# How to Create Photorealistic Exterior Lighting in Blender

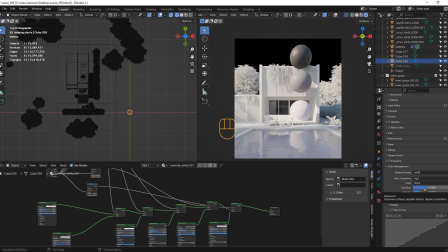[4:06]
For this scene, the current range seems to be around negative 2 and negative 3.
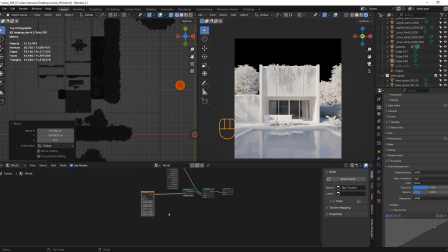[4:11]
Only after deciding my exposure value, I proceed to create an environment texture to add the background sky. Let's use this sky from Poly Heaven. The default value of this sky seems off for this scene, so I will increase its strength.
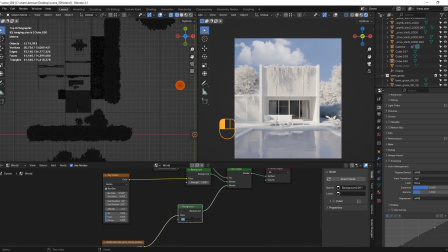[4:27]
You really should look at pictures to understand which is a credible exposure value for a blue sky. The strength looks correct, but this will usually mess up the saturation, so we need to add it back. I would also like to shift the hue a little bit, but we will work on this better in post-production.
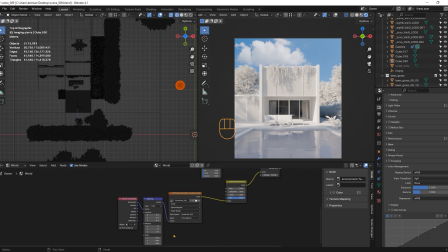[4:45]
With this nose I will rotate the sky and find a nice position.
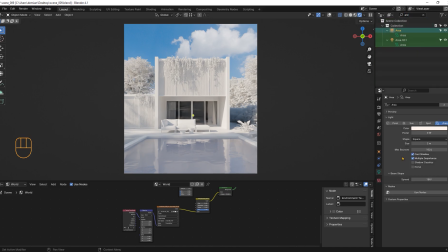[4:51]
I am happy with this result, I will turn on the interior light so we don't have such a black square in the center of the image. This looks ready to add materials, so I will remove the override material.
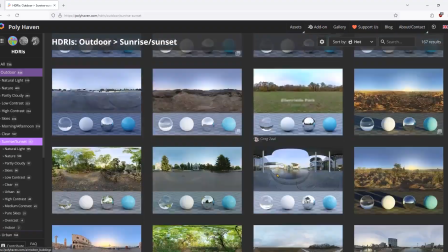[5:02]
Ok, but let's say you want to light your scene using an HDR, I will cover that as well.
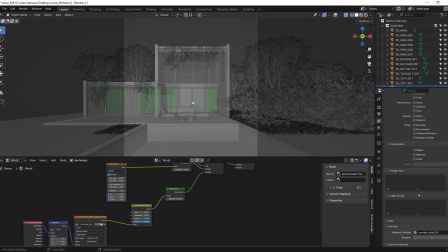[5:09]
Let's find an interesting one on Polyheaven. I'm turning on the material override again and I will create a new environment texture and load the HDR.
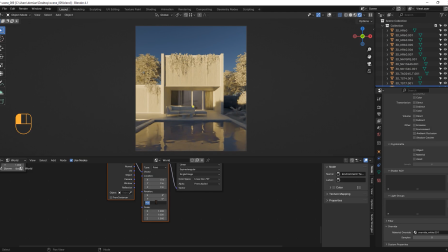[5:18]
This looks promising, with this nose I will rotate it until I find something nice.
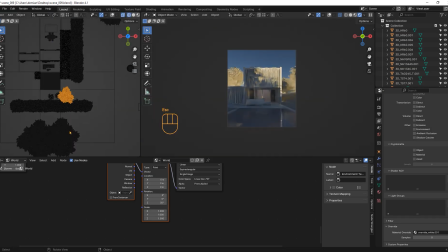[5:27]
This looks good, but maybe I should remove one of these trees casting so much shadows on the facade.
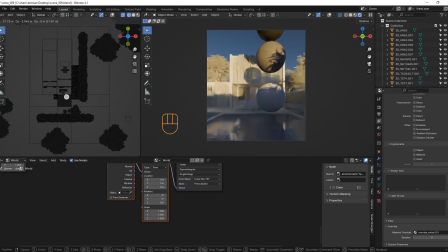[5:35]
I will bring back our sphills to set up the exposure value correctly.
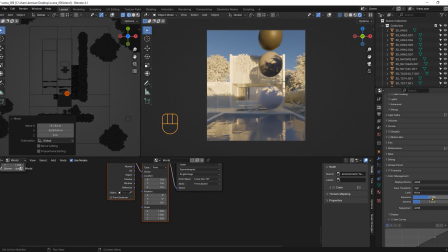[5:39]
You may notice how the grey ball looks almost black, so we know we should increase the exposure value.
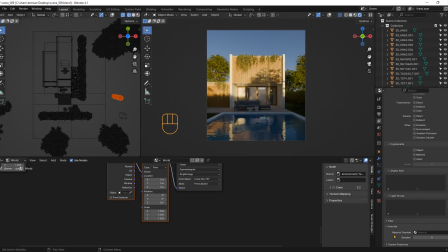[5:47]
This looks better, I removed the material override once again and I noticed that the scene looks a little bit dark,
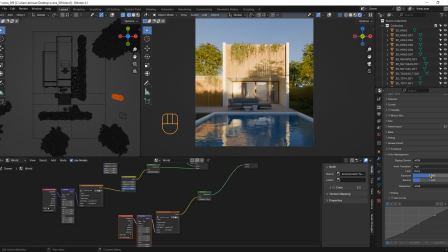[5:54]
this is normal and you will fix it by just adjusting the exposure value again.
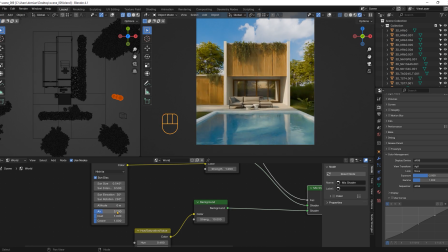[6:01]
Anyway, I will stick with the first lighting setup, and maybe raise the air value here so we can have some warmer tones.
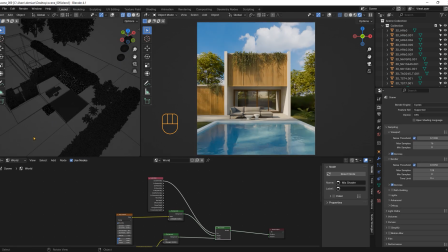[6:10]
I won't be covering the shaders creation in this tutorial, as more of them were created in my other tutorials,
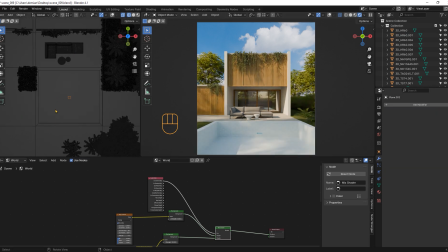[6:16]
check them out, but I will show you how to create the water for the pool now. Let me remove this modifier and start from scratch. First, you will have to create a plane for the water, I am deleting the material as well.
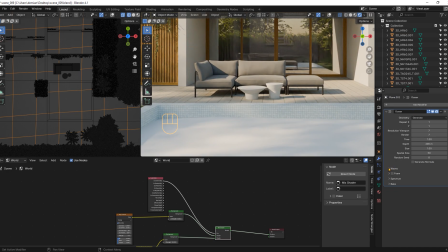[6:30]
Once you have your plane, you will add an ocean modifier, and suddenly the plane will be much bigger, so you need to scale it.
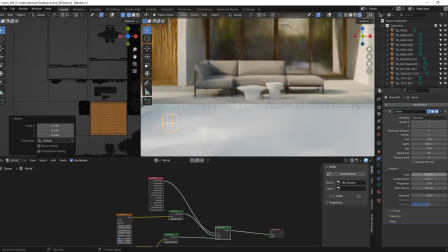[6:37]
Once this is done, set a smaller scale for the modifier,
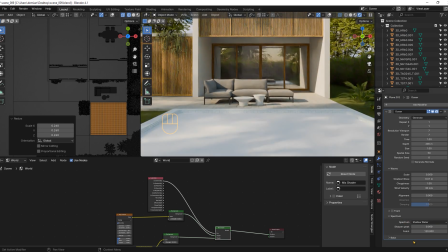[6:41]
select shallow water here for more correct waves, and also you can increase the resolution for better quality. Now, let's set up the material, set transmission to 1, the roughness to 0 and its value to 1.33,
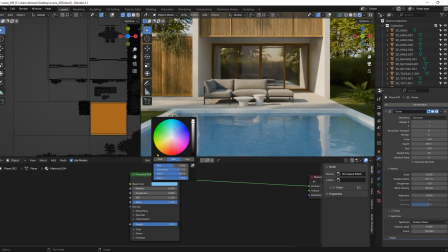[6:57]
also let's fake the color here for something blue, this is looking nice already but you may notice there is no light going through the water, I will use a mix shader with a light path node and the transparent node so all the light goes through.
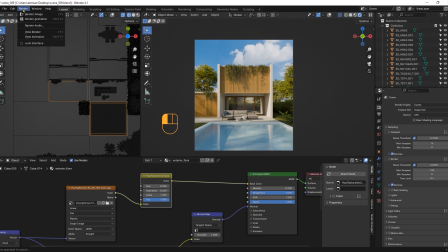[7:14]
And that's it, let's render this image and save it as a PNG of 16 bits.
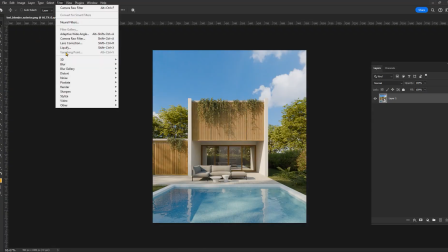[7:22]
Open the image in Photoshop and first convert it to a small filter, this will allow further corrections to the camera roll setup.
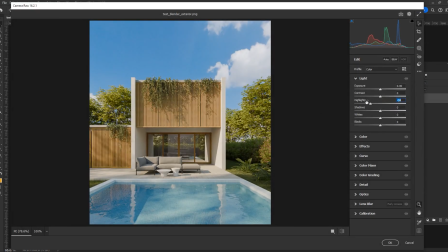[7:29]
I will start by lowering the strength of the highlights and the whites to reduce the burnout.
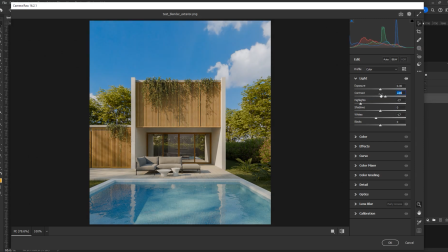[7:35]
Then I can increase the contrast and exposure a little bit to balance.
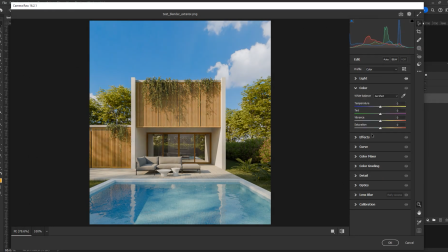[7:40]
For this image, it will look great to enhance the vibrance but reduce the saturation. Vibrance is just the saturation of the mild tones. So we are basically reducing the saturation of only the brightest and darkest parts of the image.
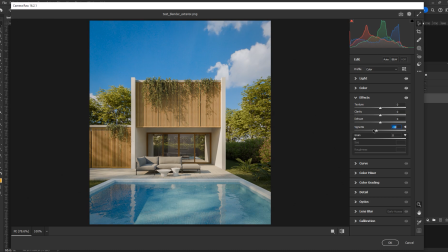[7:54]
I will also add a vignette as it really makes the center of the image pop. The color mixer is a powerful tool. I will change the hue of the sky to make it more cyan, but I will need to decrease the saturation so it doesn't look fake.
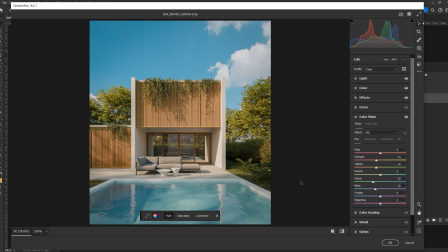[8:10]
I will also shift the hue of the wheel material and now we can see the before and after.